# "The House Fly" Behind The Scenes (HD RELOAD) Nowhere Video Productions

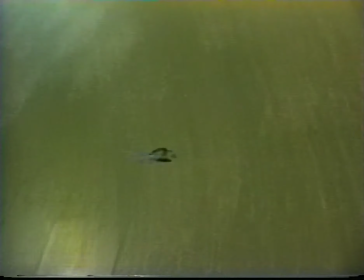21:55 Hard to control and very hard to keep an eye on, the small fly proved not to be the best thing to use.
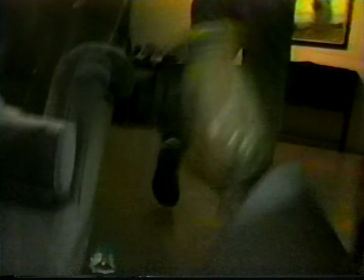22:06 Being as small as it was, the original prop fly that we used for the finale was not very detailed,
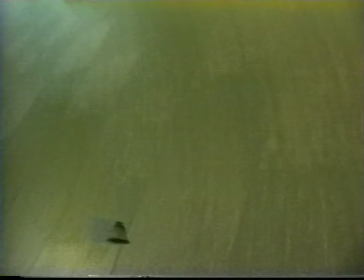22:13 and so it was hard to see exactly what it was you were looking at, and also it was difficult getting a good angle on the fly.
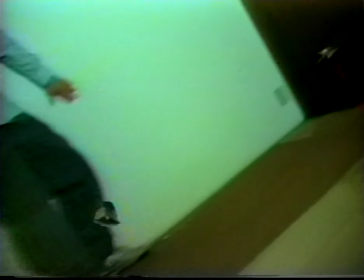22:21 We really couldn't change angles, and so you see even less motion in this fly than you do in the one that we actually used.
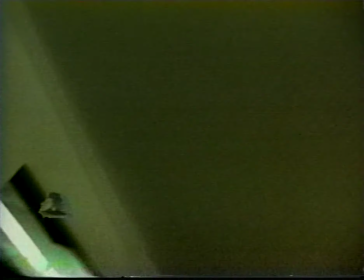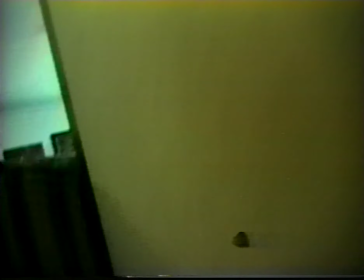22:34 Two different effects were actually tried to get the effect we needed for the ending scene.
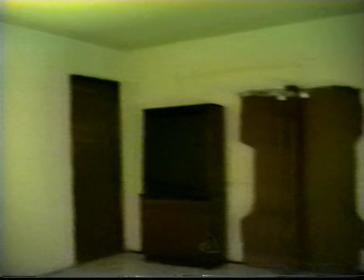22:40 The first, which you saw, was chroma key, or blue screen, as many of you know about.
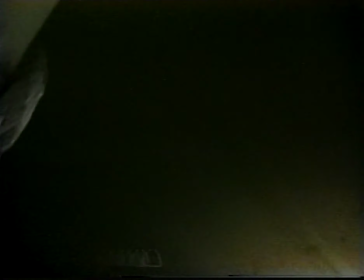22:45 This one is actually called luminance key, which, as you can see, shows even less detail,
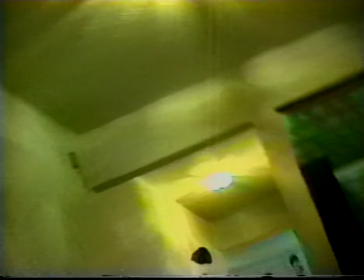22:51 and it actually ended up looking more like a black blob than a fly.
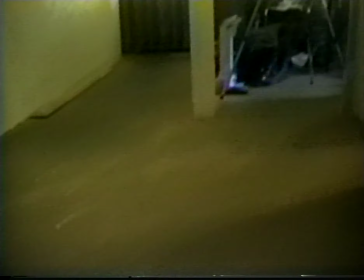22:57 So it didn't quite work out until we tried something else.
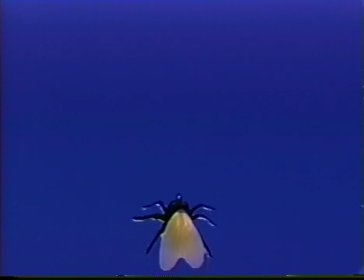23:03 This time, we'd actually found a larger fly, a much larger fly, and we actually dangled the fly in front of a 19-inch TV screen. And using chroma key again, we were able to key out the blue and replace it with the finale scene, which you see in the end of the housefly.
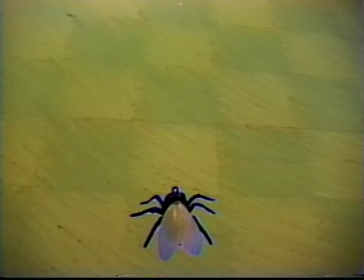23:23 Now, as Chris controls the housefly by threads that you can't see,
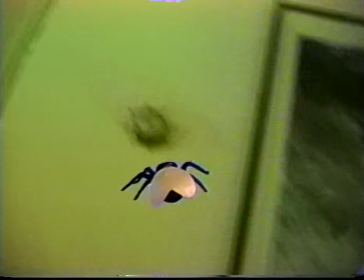23:29 I actually move the camera from left to right to give the illusion of the swaying.
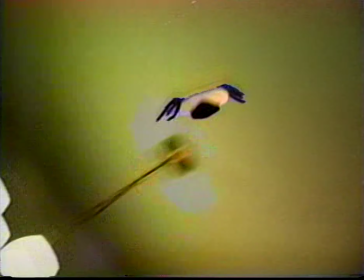23:37 This was actually a very tricky scene because we had to keep the limits within the TV screen, otherwise you'd see the borders of the TV screen.
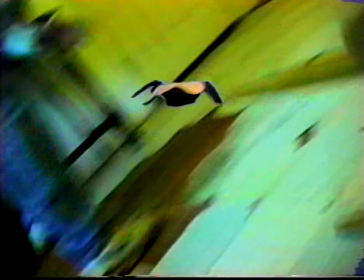23:46 Every now and then you see it kind of go off the edge, and that's what happens when it goes off. Also, Chris found it very hard to control the fly to keep it going so that it actually looked halfway decent.
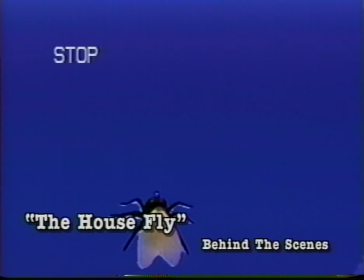24:00 Of course, the effect looks cornball anyway, because, well, obviously, because the wings don't move,
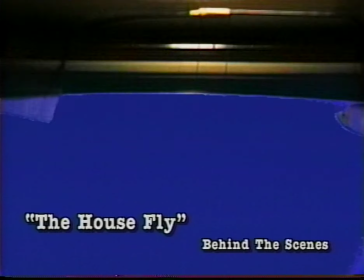24:06 but this is more or less how you would have seen the effect had it been done in the late 50s and 60s,
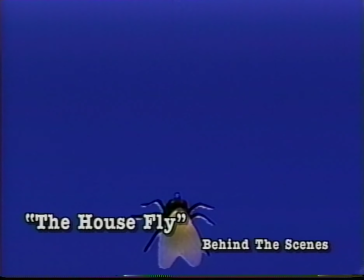24:14 as we are making fun of those kind of movies. Chris had quite a time controlling the fly because he had to mimic the movements made by the camera when we originally shot the scene. And it quite easily got tangled up, as you can see.
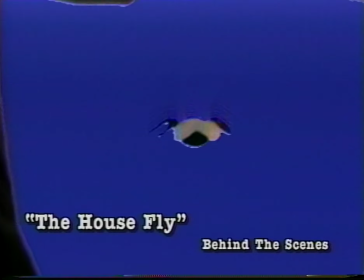24:30 Now, the way we got around seeing through the threads there is we actually had to put the camera
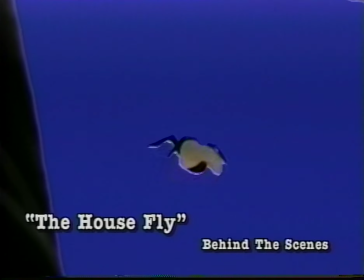24:36 slightly out of focus so that you wouldn't see the threads that were holding the fly up. You can kind of see the threads hanging there when I have to adjust the effect of the chroma key.
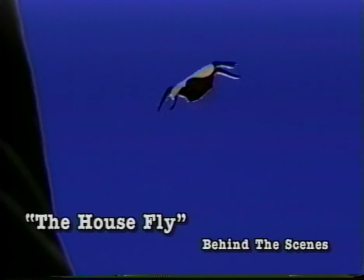24:52 We had to do this over and over again until we got it to look just about right.
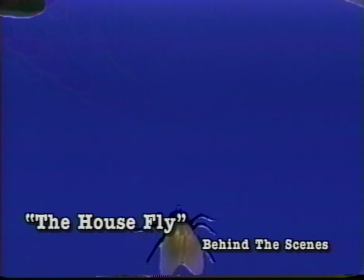24:57 Even in the final version, you see there's a few mistakes in there, but it was a rather difficult effect and took us quite a while to get it.
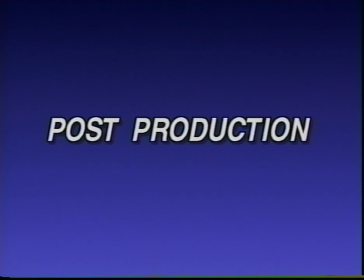25:10 Now we go into post-production. One of the final phases of putting the housefly together involves something that Chris and I had never done before,
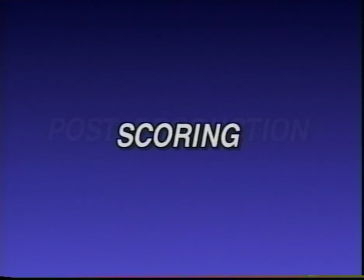25:19 which was actually scoring the housefly. Now, scoring, for those of you who don't know, means adding original music to the movie. In this case, original music tapped out on a keyboard, which neither Chris nor myself know how to play.
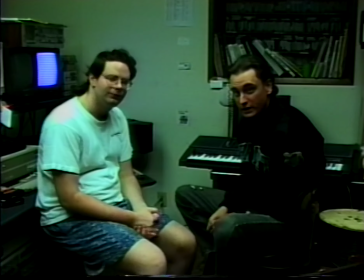25:36 And here's some clips from that session.
Okay, what we're about to be doing and what you're going to be seeing from now on is us doing something.
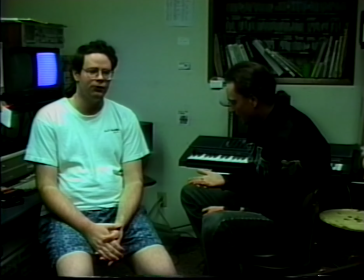25:45 Yes. We're going to be scoring the housefly. We're going to score with the housefly.
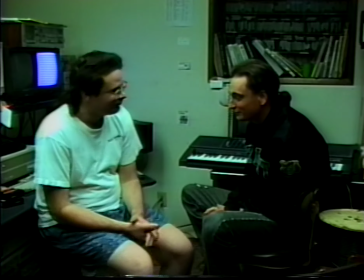25:52 Right on. We're going to score the housefly.